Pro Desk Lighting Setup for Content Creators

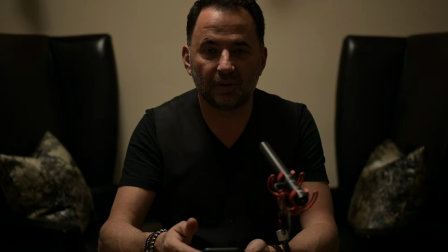this light looks horrible? Or do you want to look like this?
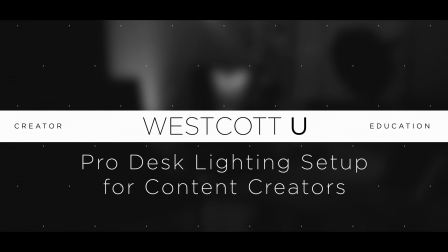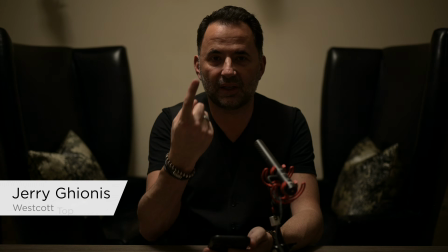Now, most of us will start with at least one light with a bit of direction. So let's do that.
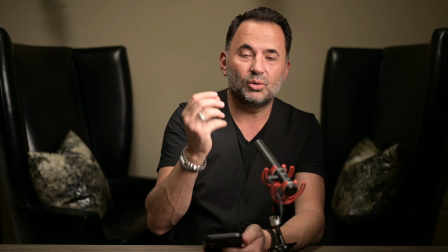Now we have a main light on. You may be asking or wondering, what light am I using exactly?
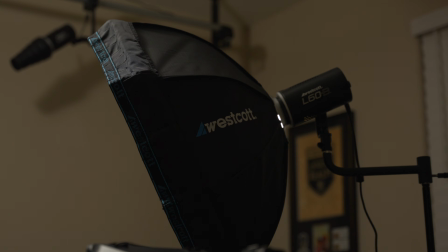This is the Westcott L60B, an incredible, affordable quality light that I can use for my photography shoots,
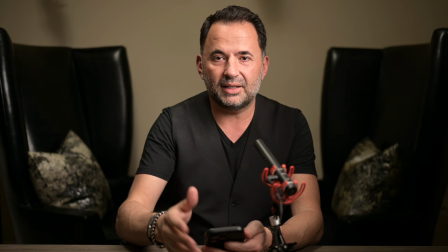video production, and in this case, a beautiful main light source. This is a good start, but we want to go somewhere.
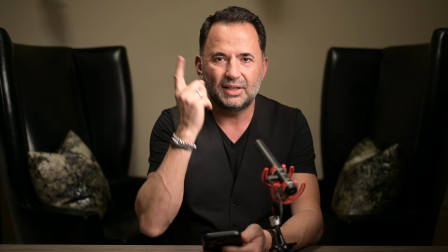We want to be able to craft something. Now, first of all, let's turn this main overhead light off.
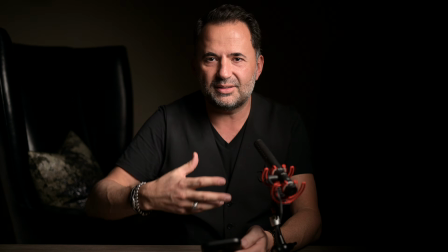We have our main light source, but we need some atmosphere, something to fill up the room, add a bit of depth and a bit of luxury to what we're doing.
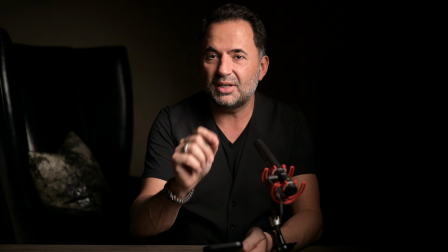Now, trust me, when you start doing this kind of stuff, people will pay attention when you're on a Zoom call or you're doing your ordinary content creation.
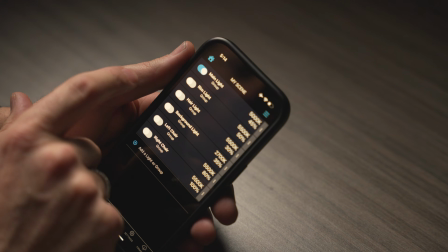So let's have a look at this. First of all, let's get the rim light happening here.
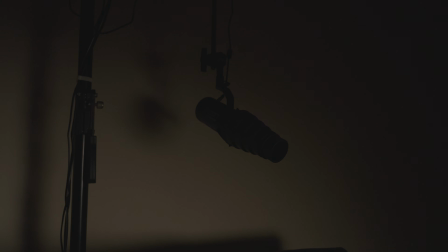Okay, that little bit of an edge light. I've actually got a snoot with a grid and a teal
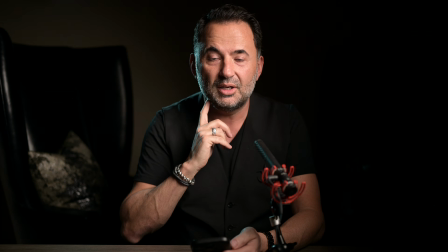gel that adds that bit of a contrast between some warm tones that we'll activate in a moment.
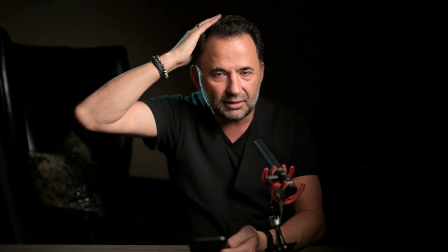Now, I've got dark hair and I've got a little bit of hair light, but I want a bit more of a separation, so let me do that.
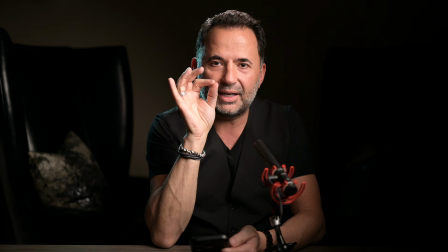See how I've got that edge? I adjust my light, not really scientifically, but I'm doing it to taste.
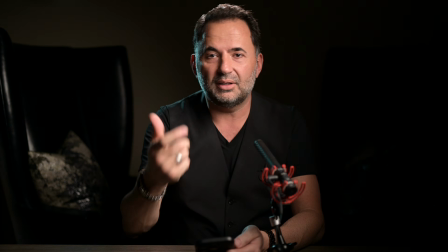Now, at the start of my career, I would be using a light meter and doing all these different things. You don't need to do that.
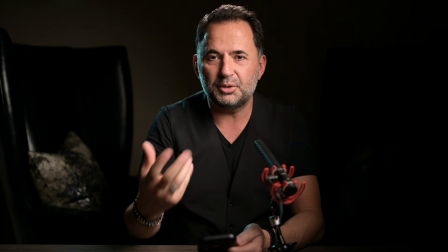You can see live. That's the beauty of continuous lighting. You can see what it looks like.
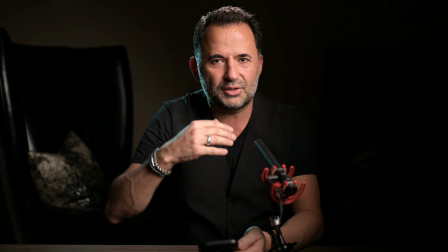So you adjust the lighting to taste, but you first got to start with your main light and then adjust accordingly.
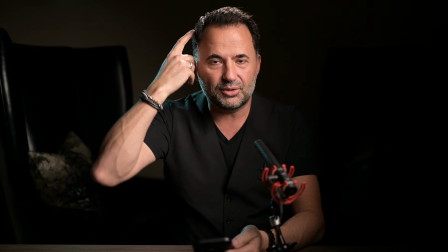If you want to see the evidence of an edge light and also a hair light, you might want to turn the main light off.
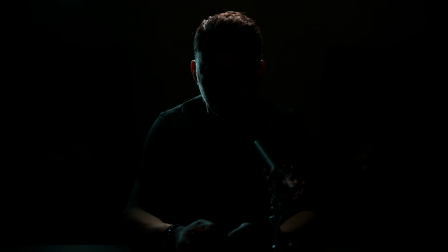So let's just try that for a moment so you get an idea of what's going on. So let's do that. Okay, that little bit of an edge. I do not want that edge to hit my nose. So that's an important one. Okay, now there's the hair light.
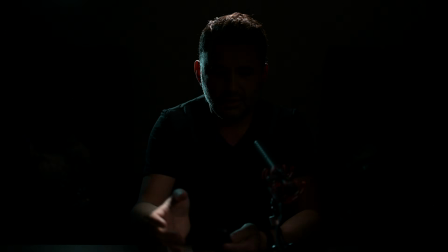You can see detail on the top of my head and over here as well. When you turn the main light on, now we're working it.
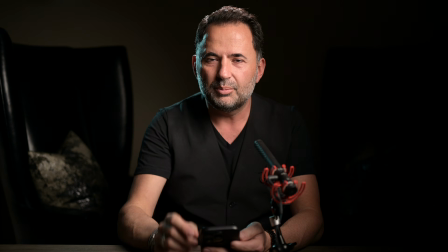It looks really, really cool, but we want to add some depth.
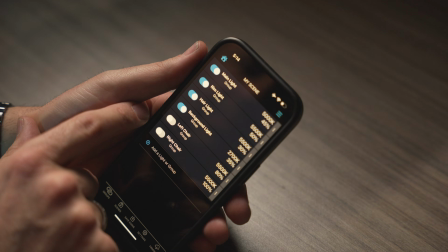So first of all, let's see a beautiful quality of light coming through a textured piece of furniture.
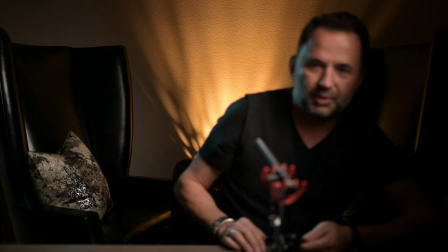Now, right behind me, you might have a look over here. There's a little textured piece of furniture. Basically, it's like a coffee table with holes in it.
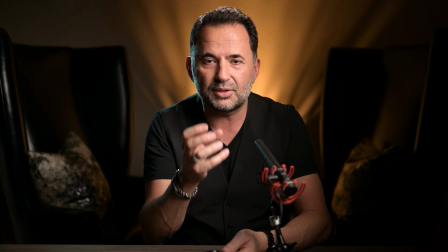And I have an L60B on the warmest quality of light, beautiful warm tone,
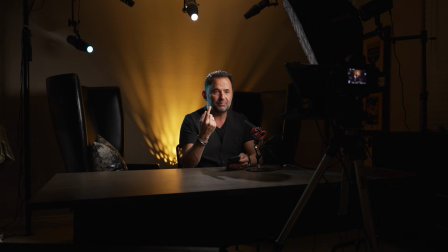illuminating the wall and giving me these beautiful dramatic shadows that you can actually see. Now, I'm sure you're thinking, well, I don't have a holy coffee table.
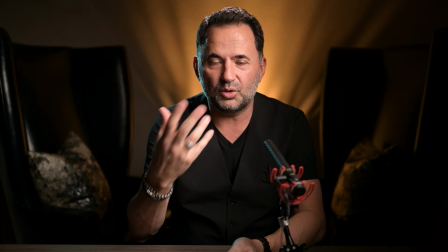So I totally get that. If you want to create interesting patterns on your background, the Lindsay Adler optical spot is perfect for it.
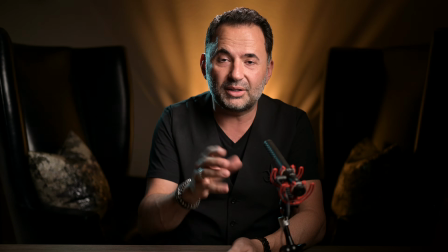You can add gobos and textures, and you can create something totally unique to you. So don't think you can't emulate this. You can, just do it to taste. And the optical spot from Westcott.
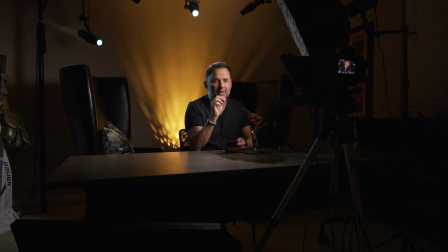By the way, we're being filmed here with a mirrorless Nikon camera, and I'm on a 35mm f1.8 lens. It's using auto area AF. It's actually picking up my eye in focus, so I can sort of move around and it's got no problem.
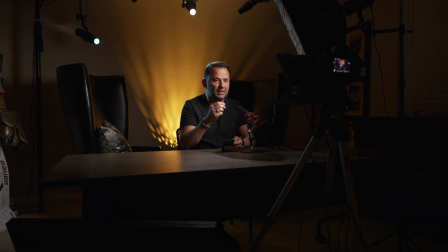But that's why I can shoot with a shallow depth, because the camera is doing the hard work. I can move around and gesture and annotate and have no problem doing that.
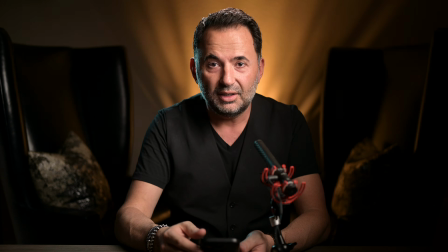Let's keep on going here. Let's add some lights to add more atmosphere. Now, as you can see behind me, we've got these two tall leather couches. And what I want to do is I want to illuminate them.
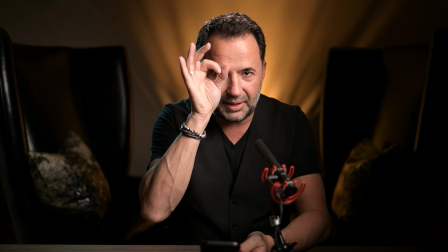So I grab yet another L60B light and pin light it, a little snoot with the grid, illuminating part of that chair.
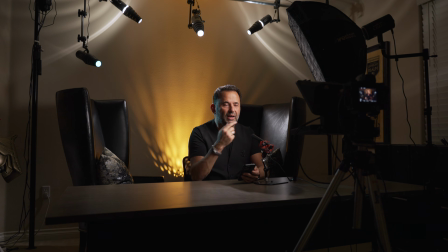I go one, I go on the other. Now, why did I pick furniture like this?
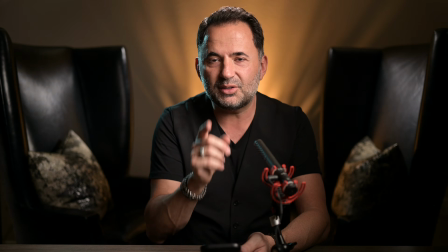Because no one else can replicate this look. And that's the beauty of what you can do with your own lights.
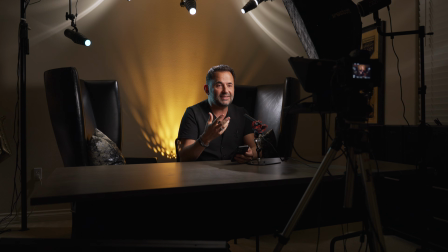The beauty of the Westcott L60Bs is that they're very affordable. The quality of light is beautiful.
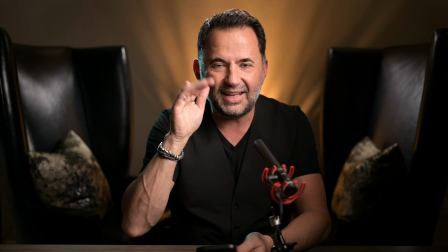They're flicker free, so you can actually do filming content without seeing that shutter effect that you may see when you're photographing with ambient.
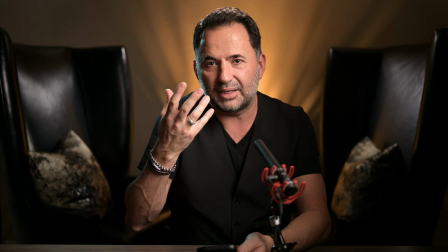Let's just call it what it is. Like, quality lights are quality lights.
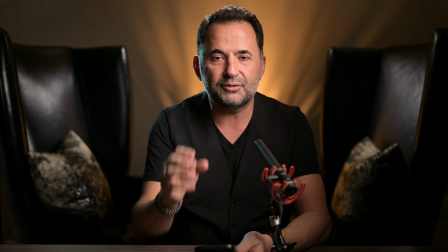We don't want to get those lights that have that kind of a problem. We're after pure quality of light that gives us somewhere to go.
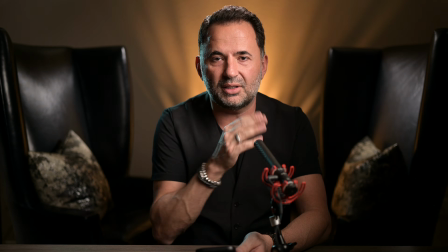Now, in this case, the L60Bs are bicolor.